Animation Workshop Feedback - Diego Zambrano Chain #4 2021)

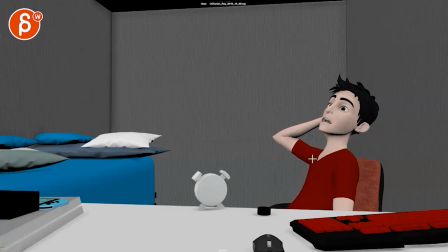(9:24)
trying to relax it's almost like to be honest i would keep those eyes closed subjectively keep his eyes closed and then when this is starting do the opposite where you open them so we realized
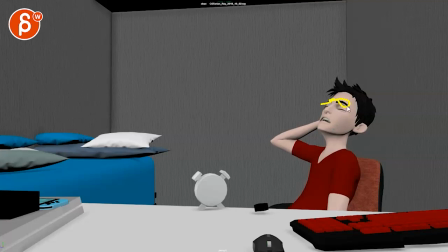(9:39)
he wakes up again going huh and then maybe you can close them again into that I would just go into this faster skin like it like it's another jolt in him going oh I hate this and then watch out again timing wise you are forward
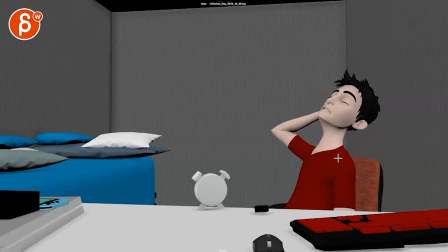(9:55)
here you have a little bit of like slower spacing and then BAM if track this here you can see how this is really big move here you can see that and then small again this feels more like a pop and
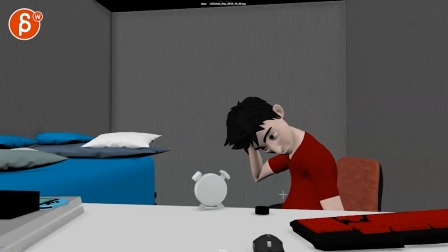(10:11)
we're getting into this and then it feels just like he is out of control oh versus there's something about he's again angry and and tense he goes ah okay let's stop this where i i would just again go
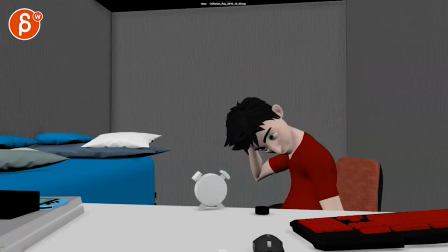(10:26)
a bit more direct with just straight to this like from here here yeah
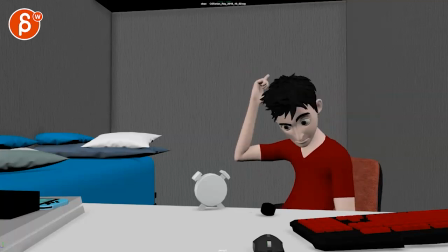(10:31)
actually this straight to that in a way then you can hold this this just feels very even in timing it feels a bit broken on that wrist it gets very ik like that drop even though it's a slight curve
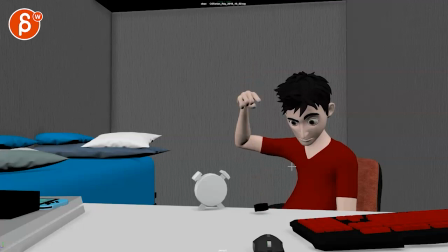(10:47)
there's just something feeling very ik in this at least it's a little bit of shoulder moving through there that's good i think you can just exaggerate that timing a bit more goes up like I like that you're going this
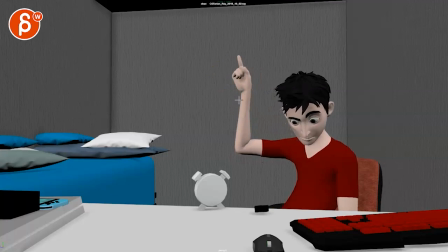(11:03)
way with the forearm and that means that the finger continues that forward turn into this and that's cool I would just continue a little bit with that forearm going forward there this way screen left come back bring that forearm back a bit and then I would hold this a bit longer and then
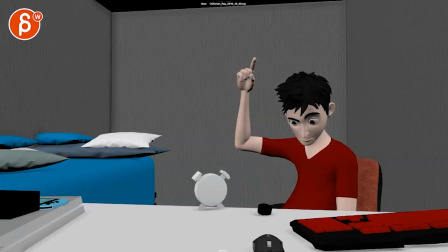(11:20)
just a bit faster frame or two out feels a bit slow and then again spacing wise you have this head move over that comes to a very sudden stop it's kind of
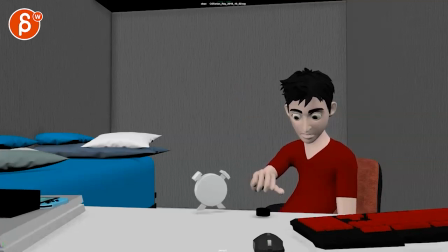(11:35)
it's an overall no for the whole thing where the ease in and out it's just the spacing it's just a bit wonky there same thing for this like the reactions the moves but even though
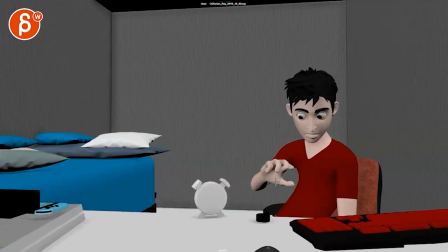(11:45)
you have like bigger darty moves here this gets very slow and splanny like this hand
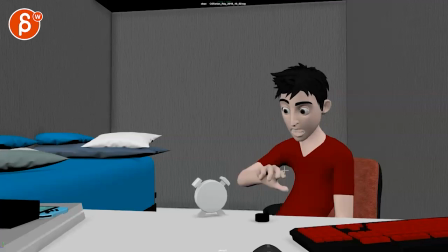(11:51)
down from here down to here you know and then the rest let's see there's that exit
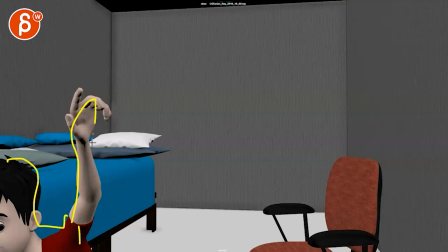(12:02)
this is a bit big i think there's so much here in terms of shape it's okay sometimes you just exit everything for
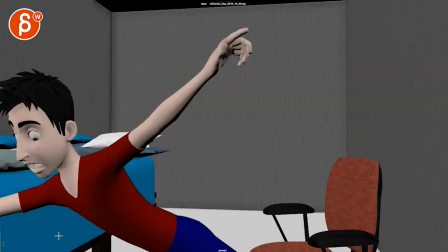(12:08)
a big zip but i think for this one i would actually still have
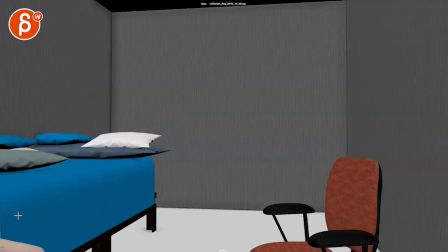(12:14)
so you can go here and almost have another like an extra drag and maybe just see the arm and the hand here maybe one more and still have like a one frame exit here
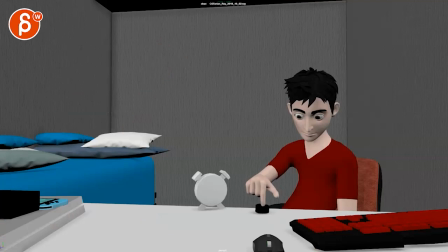(12:24)
that just seems just a big it almost seems like a pop also because we're cutting straight out there
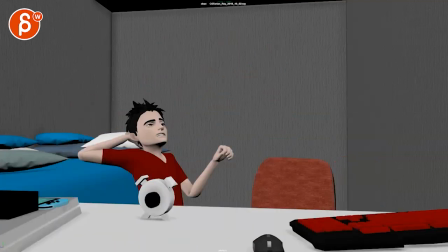(12:31)
but that's that's more than on the minor side and then after all of that just comes down to like prop animation
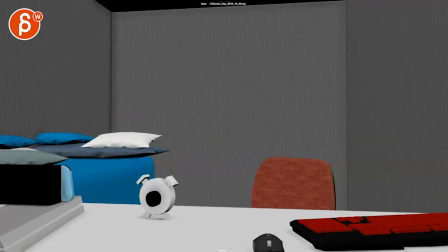(12:36)
like this it's very even in timing like this would have to go pound just a bit more physics in there but at the same time i think the body has has more issues there so don't animate this just yet and concentrate on the body all right thanks all right there's an email you can sign up you can start whenever you want you can submit whenever you want you get 16 submissions either way a like and subscribe would be awesome all right thank you